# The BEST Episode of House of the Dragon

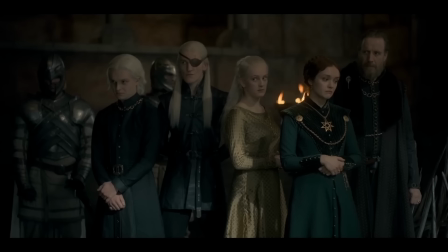16:27 Things are allowed to breathe and most of the child recasts are given proper introductions. Speaking of time skips, the age ups are kind of weird in this show aren't they?
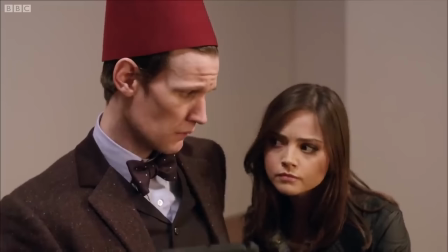16:35 By this point at least 20 and a half years have passed since episode 1. Damon doesn't really age but you know what, neither does Matt Smith so sue him.
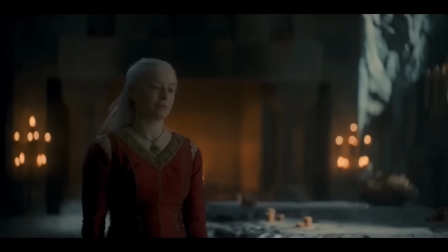16:42 I do appreciate Matt Smith holding himself differently after the time skip. He's way more reserved, slightly hunched, less swaggy, well slightly less swaggy.
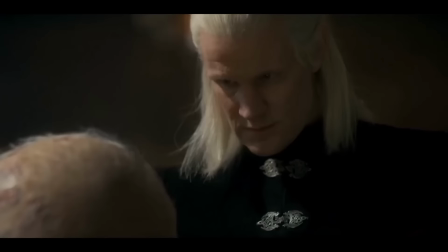16:52 Even his voice is a bit quieter, not as smug. And although I hate that wig in particular, it does age him up a bit.
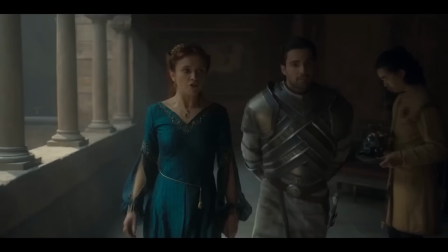16:58 I've got no defence for Kristen though. They just didn't care did they? Look at this man. Look, I can buy his early 20s with the long hair and early 30s with the short hair, fine.
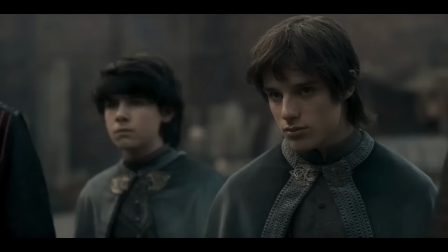17:07 But you're telling me this guy's around 40? Really? Really? Actually no, he's Dornish, isn't he?
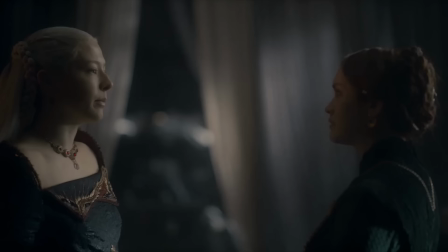17:12 No, I believe it. I believe it. Rhaenyra and Alicent actually feel like they have aged since episode 7.
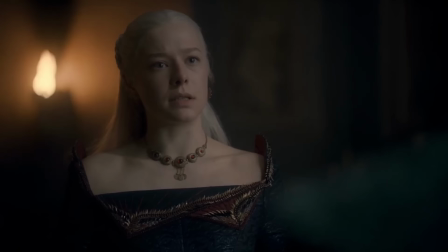17:17 Rey was fatigued and overwhelmed while Alicent was frustrated and grasping, but now they both radiate more confidence.
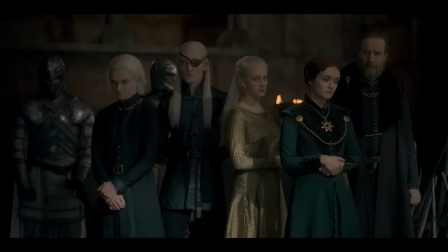17:23 That hairstyle, along with the modest dress, really ages Alison in particular. I can buy that these women are now mid-30s, mostly just in the way that they act.
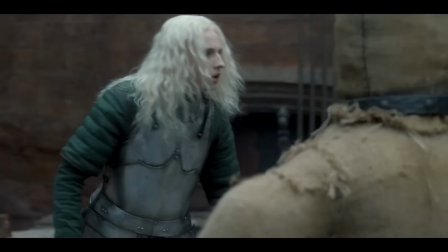17:31 Aged Gon doesn't really look like young Gon, but Tom Glyn Carney played an older version of Ty Tennant in the Tolkien movie, so that's the logic behind that casting, I guess.
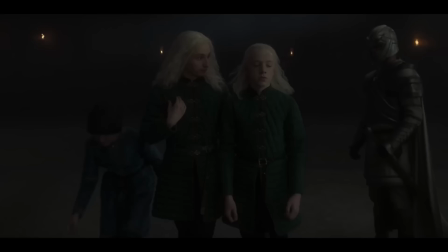17:39 I don't mind it that much. They're both pretty good.
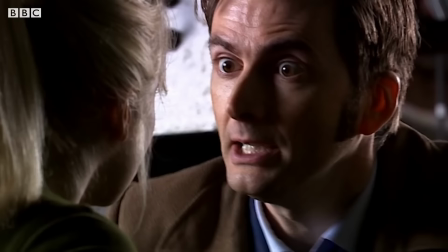17:41 Also, daily reminder that Ty Tennant is the son of the 10th Doctor and the Doctor's daughter, who's literally also the 5th Doctor's daughter, making him the Doctor's son and the Doctor's daughter's son and the Doctor's grandson and in Hot D,
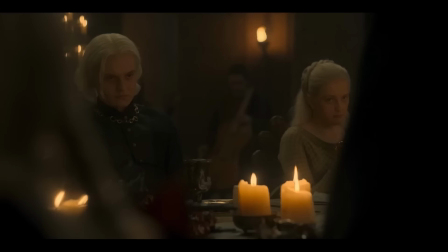17:49 his 11th doctor's nephew. Thank you very much. Tom is suitably gross and kind of neurotic, although he's able to bring some vulnerability to the role.
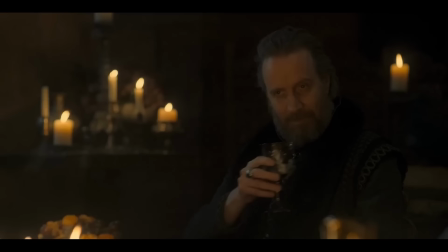17:56 Aegon is a drunk, lecherous, pathologically bored and insecure young man.
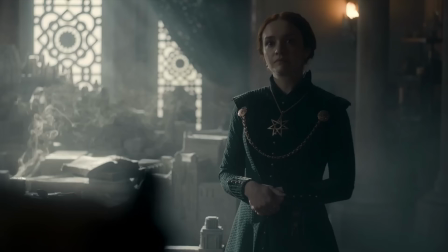18:00 Fortunately, Alicent uses this opportunity to teach him the importance of consent and power dynamics in sexual encounters,
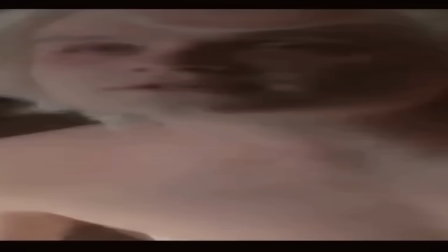18:06 while punishing him justly for committing a crime, stripping him of his titles and- oh wait no, she just slapped him.
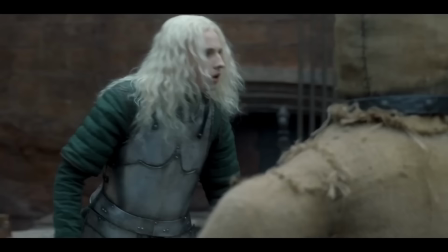18:11 I have issues with Hot D, Aegon as a character that I'll be diving into in my next video. For now, I'll just say I think it was a mistake to turn him from a spoiled,
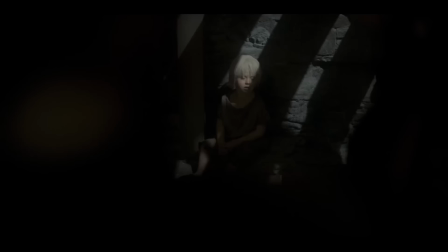18:19 pervy, lazy teen with a surprisingly likeable honesty into a Joffrey-tier sadist.
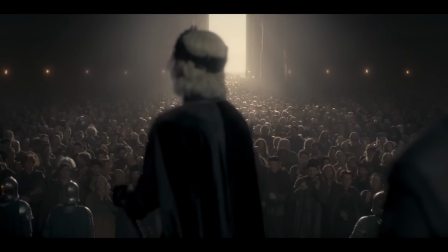18:24 And I think it's extremely weird that the people behind the scenes actually agree with me, but like I said, that's for another video.
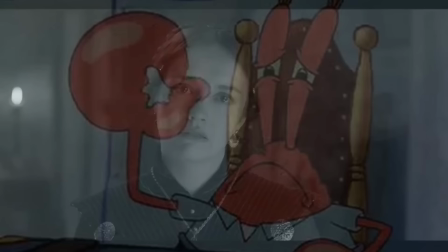18:31 I've done everything you've asked me to, and I try so hard, but it will never be enough for you or harder.
Helena might be the best recast of the Hightower batch. Thea Saban perfectly captures the spacey innocence of her younger counterpart.
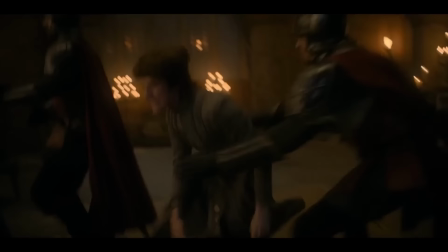18:45 Jace and Luke really look like strong boy fan art come to life. Deseris is more confident and prone to anger, while Luceris is more unsure of himself and a bit immature.
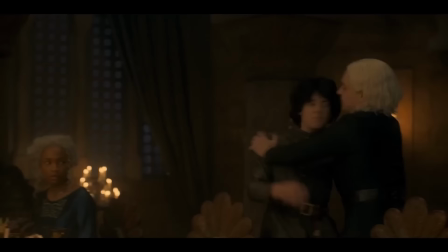18:54 They don't have too much screen time, but the episode does a good job differentiating white boy 1 from white boy 2.
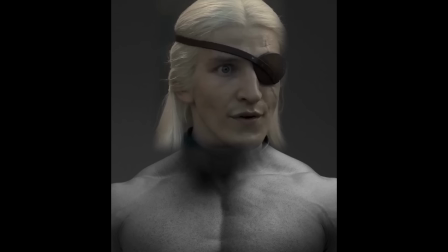18:59 I think that's everyone, right? Did I miss anyone important? Oh right, yeah, this absolute Chad.
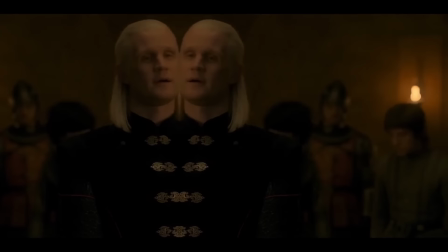19:05 Plot twist, Damon had a love child with himself and called him Eamond.
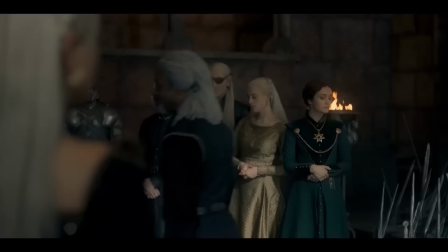19:09 I've never seen a live action character who looks more like fantasy fan art than actual fantasy fan art.
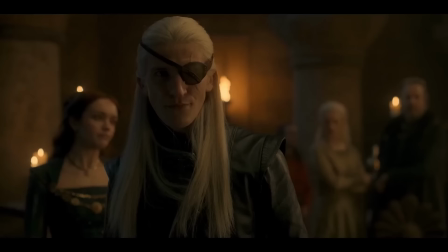19:16 Oh yeah in no universe is this a 16 or 17 year old but eh who cares. His presence is quiet and intimidating and it's no surprise he's quickly become a fan favourite.
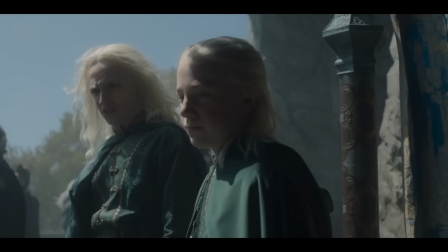19:25 Look at this man. He's trying so hard to be Damon.
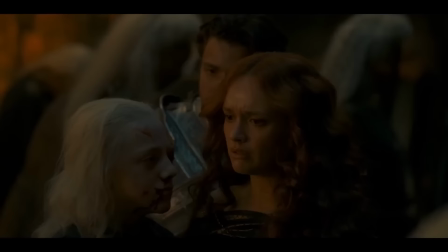19:27 I suppose deep down he's still that traumatised 10 year old who went from insecurity to egomania to bitter spite over the course of a night time theme park ride and a scuffle round the back of Greg's.
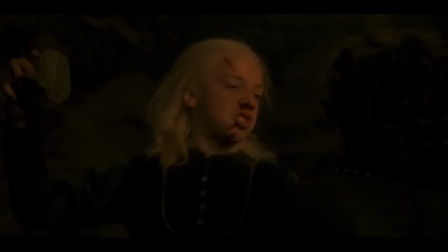19:36 When Vizzy T is away the children will play. And by play of course I mean grievous bodily harm and battery.
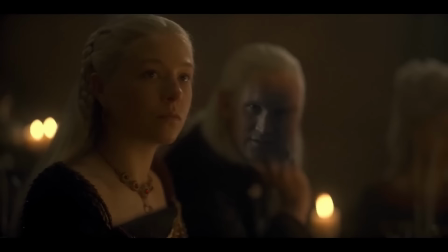19:41 Each of them handsome, wise, say it.
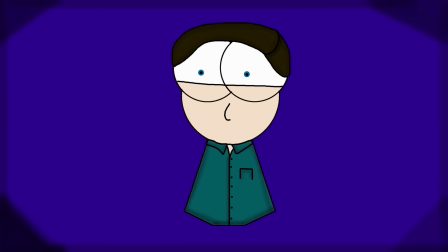19:46 BASTARD!
Speaking of battery, no, no, I can't find a good segue. But speaking of segues, let's explore the visual storytelling of Lord of the Tides.
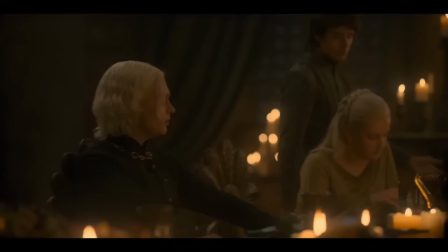19:55 Something about this episode from the writing to the directing just had a little bit extra. It's not afraid to convey story and character through visuals.
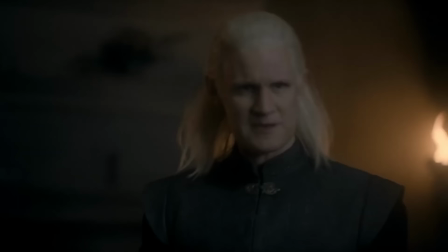20:03 For instance,
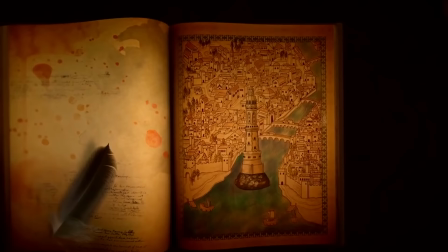20:04 the Valyrian imagery and erotica has been stripped down this episode and replaced with prudish faith symbolism. an unsurprising move from the Hightowers of Oldtown,
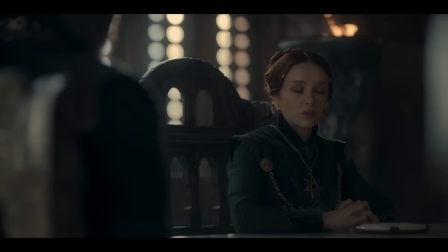20:13 which is basically like Vatican City mixed with Oxford.
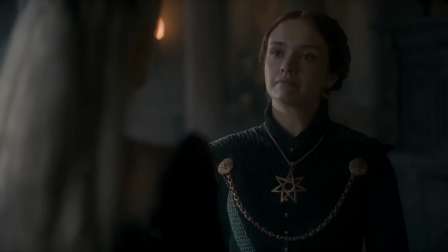20:16 Alison's dress and hair is also far more conservative and boasts the seven-pointed star, keeping with the tradition of her evolving fashion sense throughout the season.
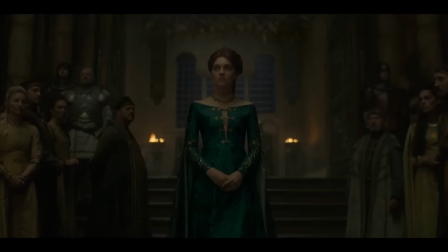20:24 You have the innocence of the blue dress, the submission of the Targaryen red dress, and the defiance of the Hightower green dress.